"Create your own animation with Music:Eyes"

Welcome to the Music Eyes tutorial. In the next 5 minutes, we'll be showing you how to make a music animation from start to finish and turn this
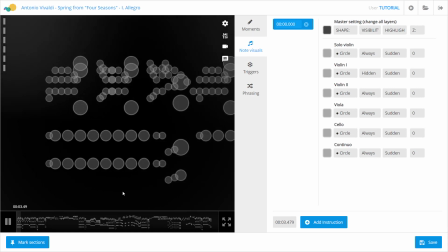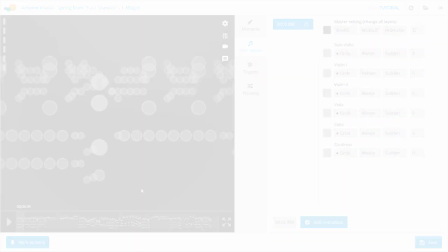[0:15]
into this.
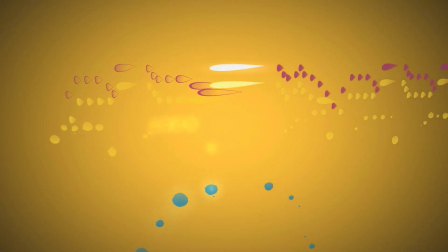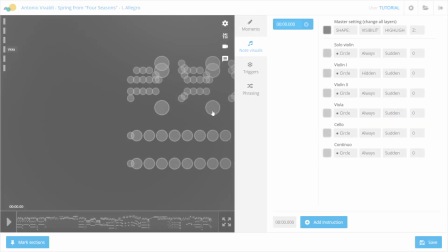[0:25]
Each note you hear is represented by a shape on the left.
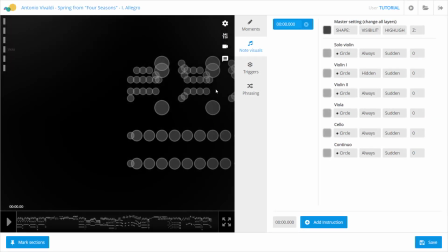[0:29]
The notes are grouped into different instrument tracks, which we can animate one by one.
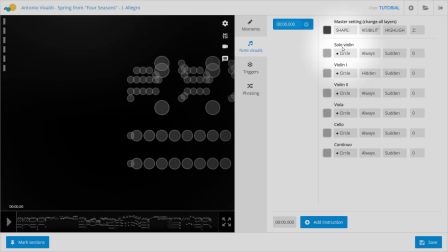[0:34]
Let's start by picking a different color and shape for each of the tracks.
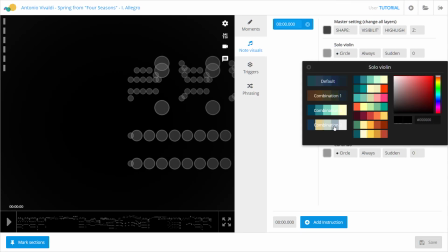[0:39]
You can use the standard color palette, choose from different color combinations, or mix in your own colors.
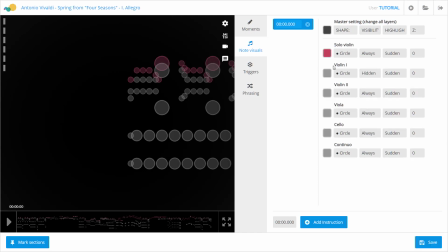[0:45]
Try and pick colors and shapes that match how the music sounds.
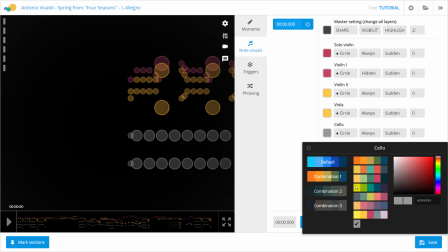[0:50]
In this example, we might want to use bright colors since the music is cheerful,
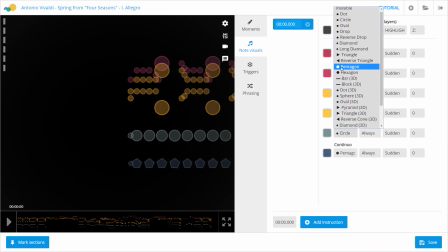[0:55]
and more edgy, pointy shapes since the notes are quick.
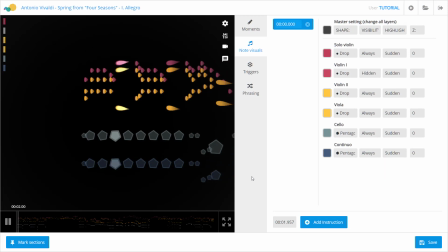Right now the shapes are always visible, even before they're played and after they're played.
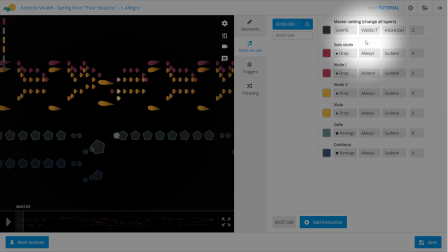[1:14]
If we want them to be more of a surprise, we can change the visibility to color in.
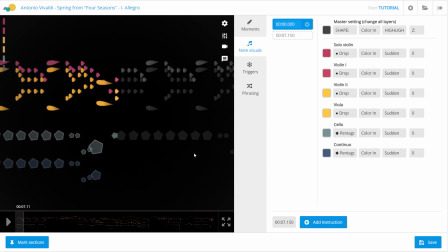[1:20]
Or, if we want to show what's coming up ahead, we can try something like hollow. Using different visibilities will help make your animation more interesting.
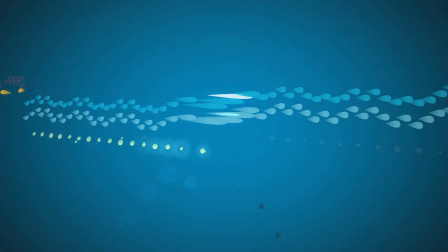[1:33]
Let's say we want to change the colors and shapes later on, because the music changes.
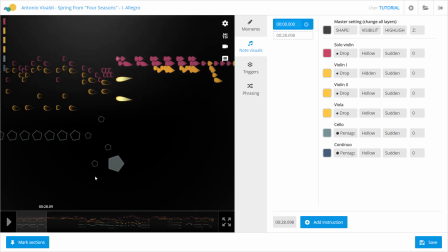[1:38]
To do that, move the animation to where you want the change to happen, then add a new instruction.
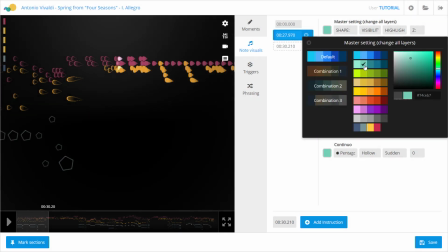[1:45]
Whatever colors and shapes we choose here will be used until the end of the animation, or until another instruction is added.
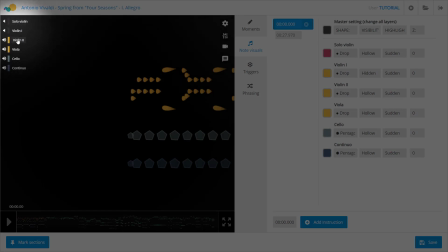[1:57]
Click on an instrument name in the top left to quickly show or hide different tracks.
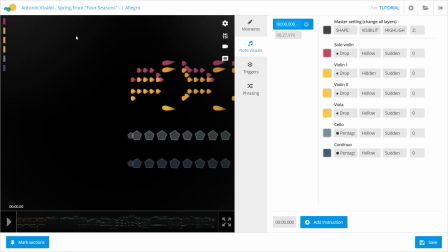[2:02]
An even quicker way is to press the corresponding number keys. In this case, 1, 2, 3, 4, 5, 6.
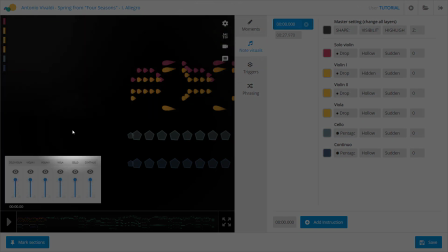[2:11]
You can also change the volume of each instrument individually, which is a great way to hear things you might not have noticed.
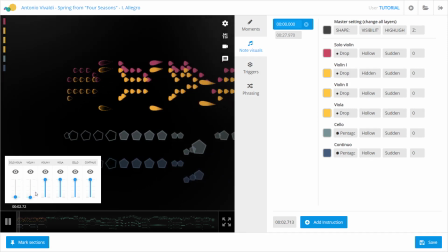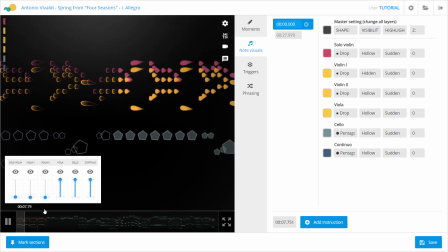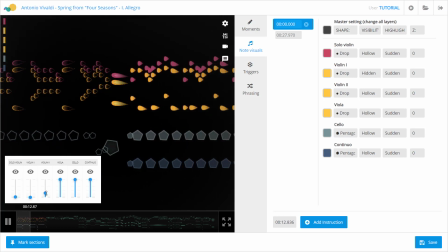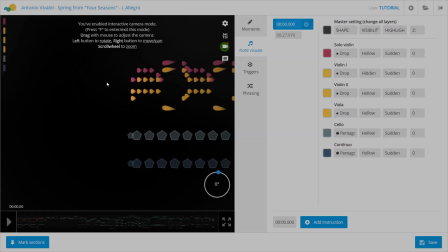[2:38]
You can turn on interactive camera mode to move around the 3D world of the animation.
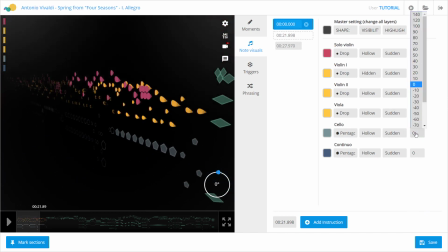[2:46]
Use the last drop-down on the right to give the animation a sense of depth by arranging tracks closer to the front or further in the back.
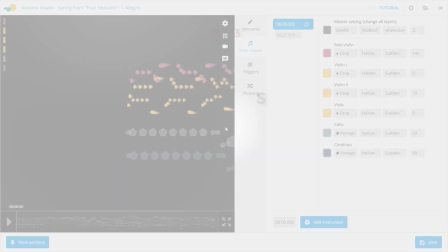[2:56]
Alright, let's switch to the Triggers tab. This is where we can really change the look and feel of the animation.
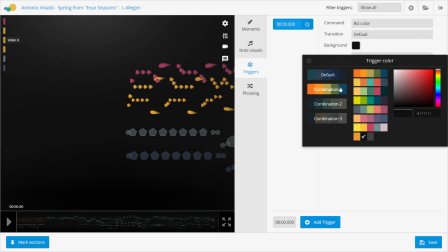[3:03]
First, let's add some color to the background. It's as easy as inserting a trigger and choosing the color you want.
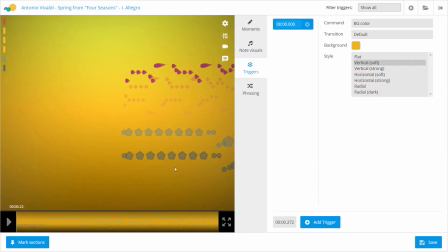[3:10]
There, that's much better. Triggers are a great way to show transitions in the music.
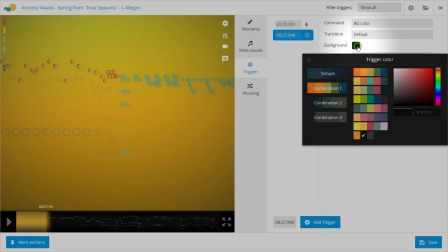[3:17]
For example, we can add another trigger when the orchestra stops playing, here, and change the background color to create a different mood.
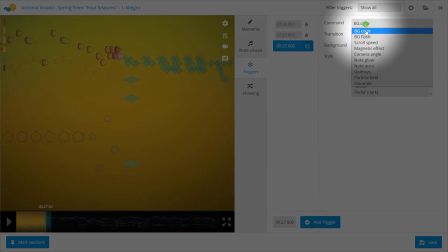[3:25]
This transition would also be a good place to shift the camera angle.
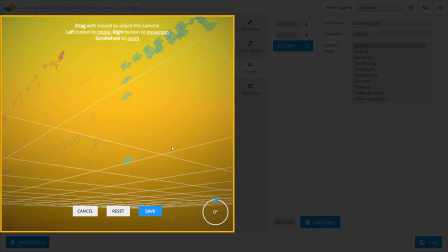[3:29]
Let's try looking up from below, since the violins sound like birds dancing in the sky.
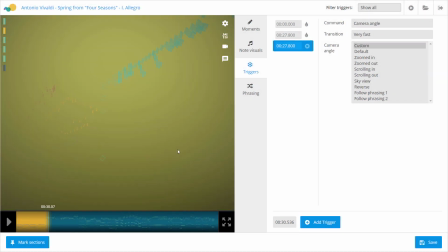[3:37]
Using different transition speeds, the changes can be sudden or gradual once they're triggered.
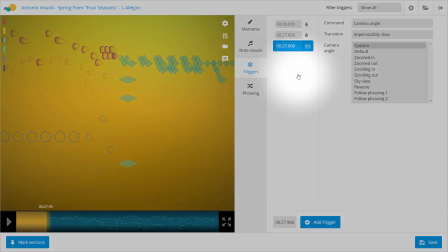[3:45]
Remember, you can add multiple triggers at the same time like we just did, and you can use the same type of trigger more than once.
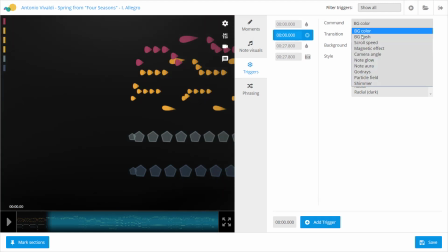[3:53]
Here's an example just for fun. Let's add some God rays from the orchestra.
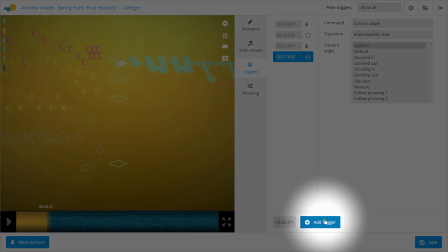[4:00]
When the music changes, we can add another trigger to turn off the effect.
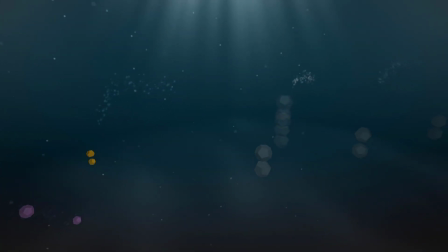[4:08]
Try out different triggers to see how they might fit your animation. Highlight an important instrument with note glow and note aura.
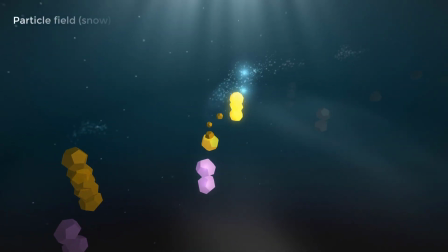[4:17]
Or set the stage with a snowy atmosphere and shimmering light.
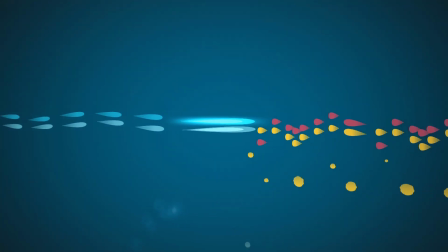[4:22]
Make the animation flow with a faster scroll speed or a magnetic effect.
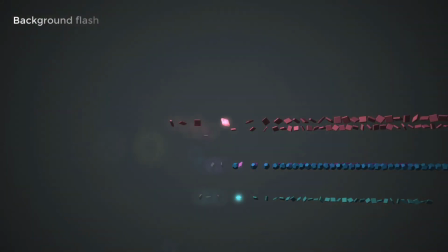[4:31]
Add surprise with background flashes.
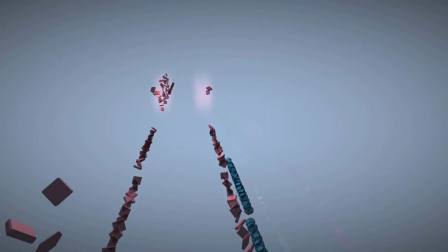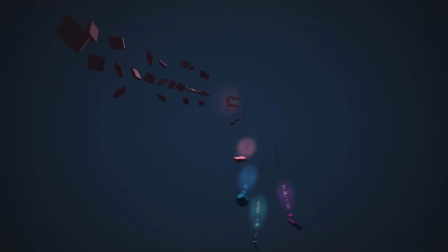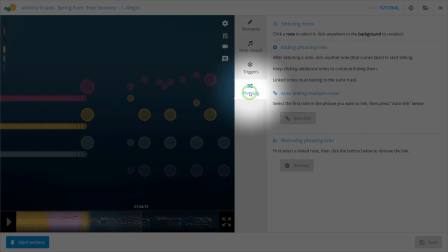[4:44]
Okay, we're almost done. What about the phrasing tab? This lets you link together groups of notes that form a musical phrase,
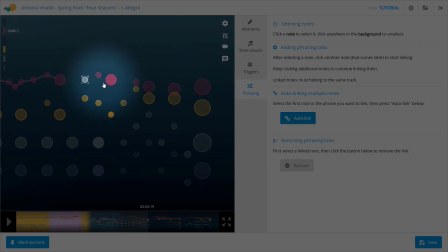[4:52]
just like how you link together words to form a sentence and take a breath in between sentences.
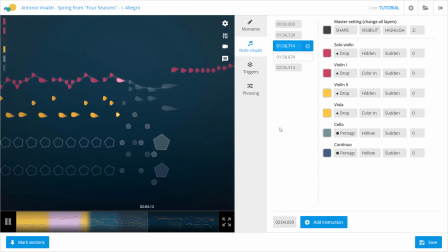[4:59]
Where you start and end each phrase is a matter of interpretation. There's no right or wrong way.
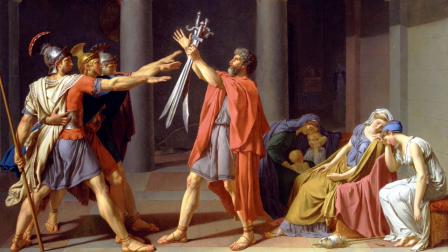[5:08]
What story do you want to tell with your animation? Is it a memory or something you imagine? Perhaps you want to visualize a favorite poem. Insert moments into the animation to help tell that story.
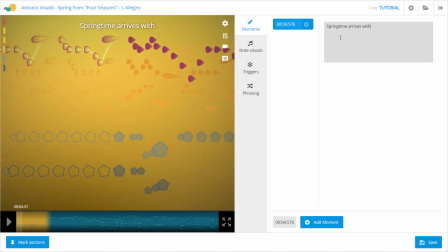[5:23]
Whatever you type will show up on screen at the time you pick.
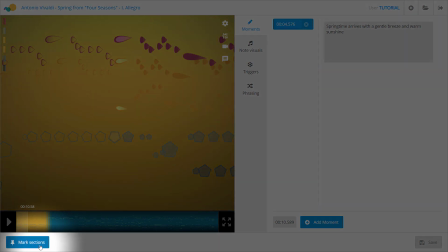[5:29]
If you see a button called Mark Sections in the bottom left corner,
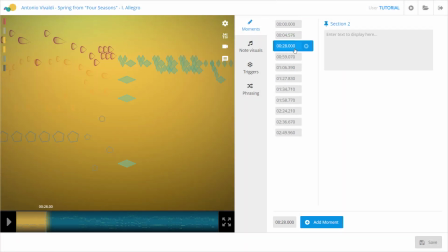[5:33]
you can use it to automatically add a moment at the beginning of each section in the music, like a bookmark for each chapter in your story. That's it. I hope you have loads of fun animating. We can't wait to see what you create.